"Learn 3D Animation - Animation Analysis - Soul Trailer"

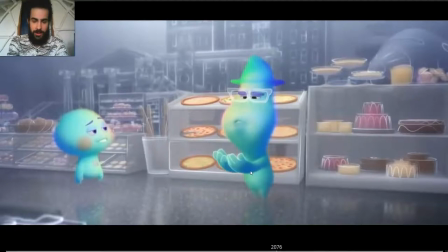992s
And then anticipation for the, so here is when he realizes,
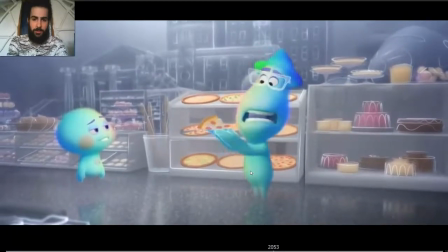997s
and then you have see there is a small pause. We can't. There is a boom, boom. Really tiny.
We can't.
See? In this one, there is a very tiny pause.
We can't.
See? So boom.
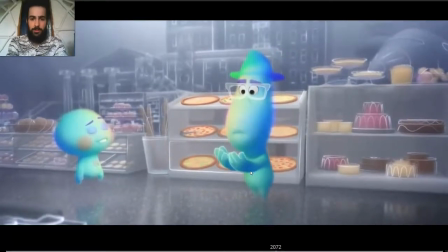1015s
Just a bit longer than the other two chewings.
We can't.
And then you have the anticipation. Look, as he's chewing, the anticipation also reflects his mouth full.
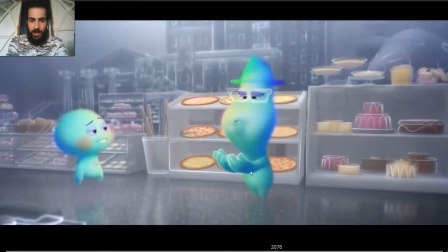1029s
So squashing the pose, and what?
He can't taste either.
Also, this mouth shape feels like he's eating something. It's not like we forget that he has something on the mouth, in the mouth, but we can see that he's full.
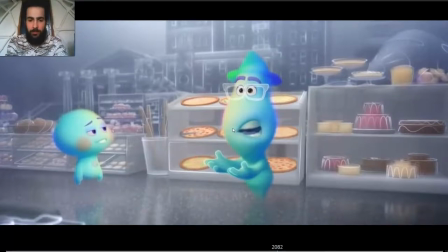1050s
His mouth is full of food. We can see on the shape.
We can taste it.
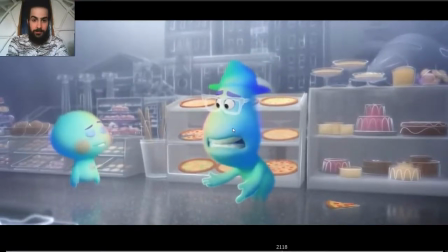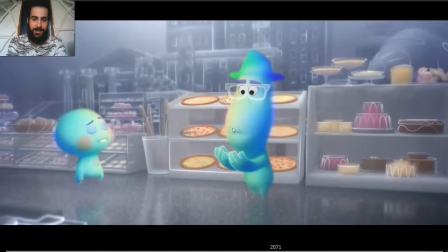1068s
There's a small pause when he pops the.
We can't. We pop. We can't. We can pop. Taste.
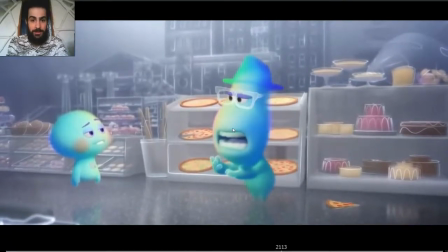1078s
Yeah.
Smell. We can't. We can't taste either. We can't taste either. Can't taste either. We can taste either.
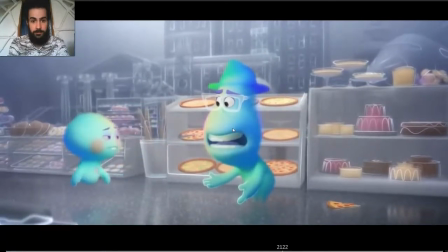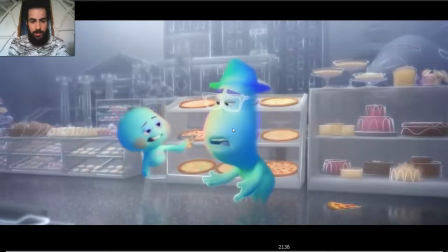1111s
Great. Look at the drag, the arc taking the pizza. It's not linear, it's not straight line. Dips down and up again.
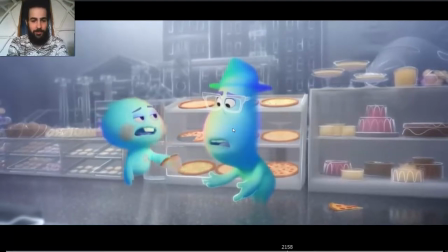1128s
Anticipation, moving the pizza down and boom.
In your body.
Great. See anticipation. Boom, boom. And then get ready.
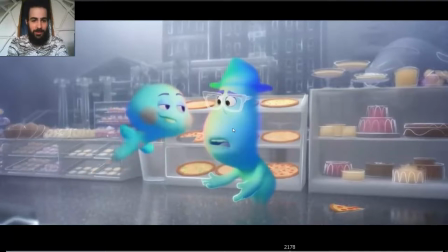1140s
Straighten the arms and vroom, vroom, like he's trying to push the pizza. Well, he's trying to push the pizza out of his body, and then shoot, vroom.
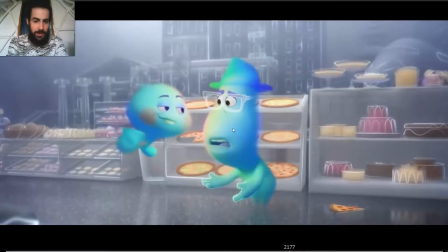1155s
I mean, if you see the body's the extreme down. You see how it moves in arcs. It's not just moving up and down and up. It moves on arcs. Vroom.
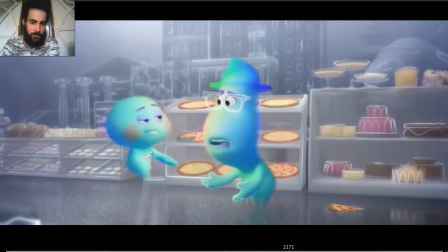1170s
The hand as well, so straightens, vroom. See how the arms come back but making an arc, vroom.
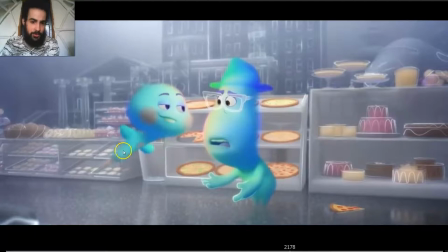1185s
And the head, as the body stretches down, the head moves up, so it's the contrast, opposite directions, vroom. Boom.
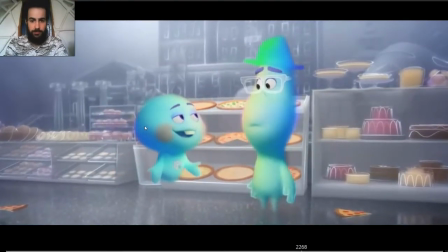1196s No smell, no taste, or touch. See? Okay, I get it.
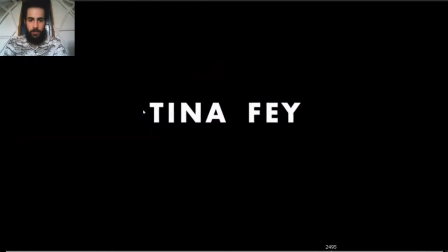1206s Wow. Wow, it's my life. Is all this living really worth dying for?
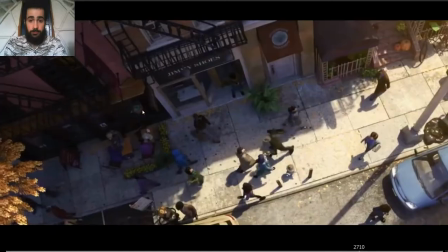1215s You're still alive? Can you help me get back? No!
Just, I wanted to point out this shot.
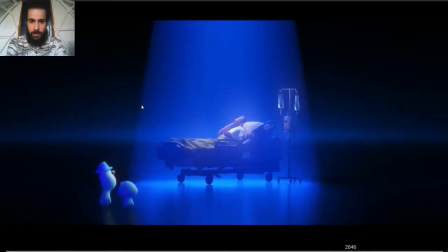1222s
How it's practically, it's not moving practically, but you want to have the character completely frozen in this pose.
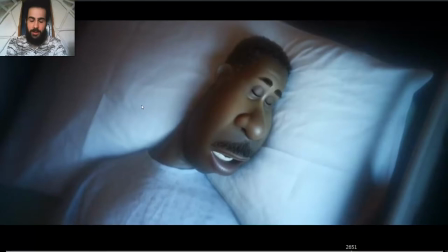1230s
So look how also he's trying to wake up. He's also he's almost waking up.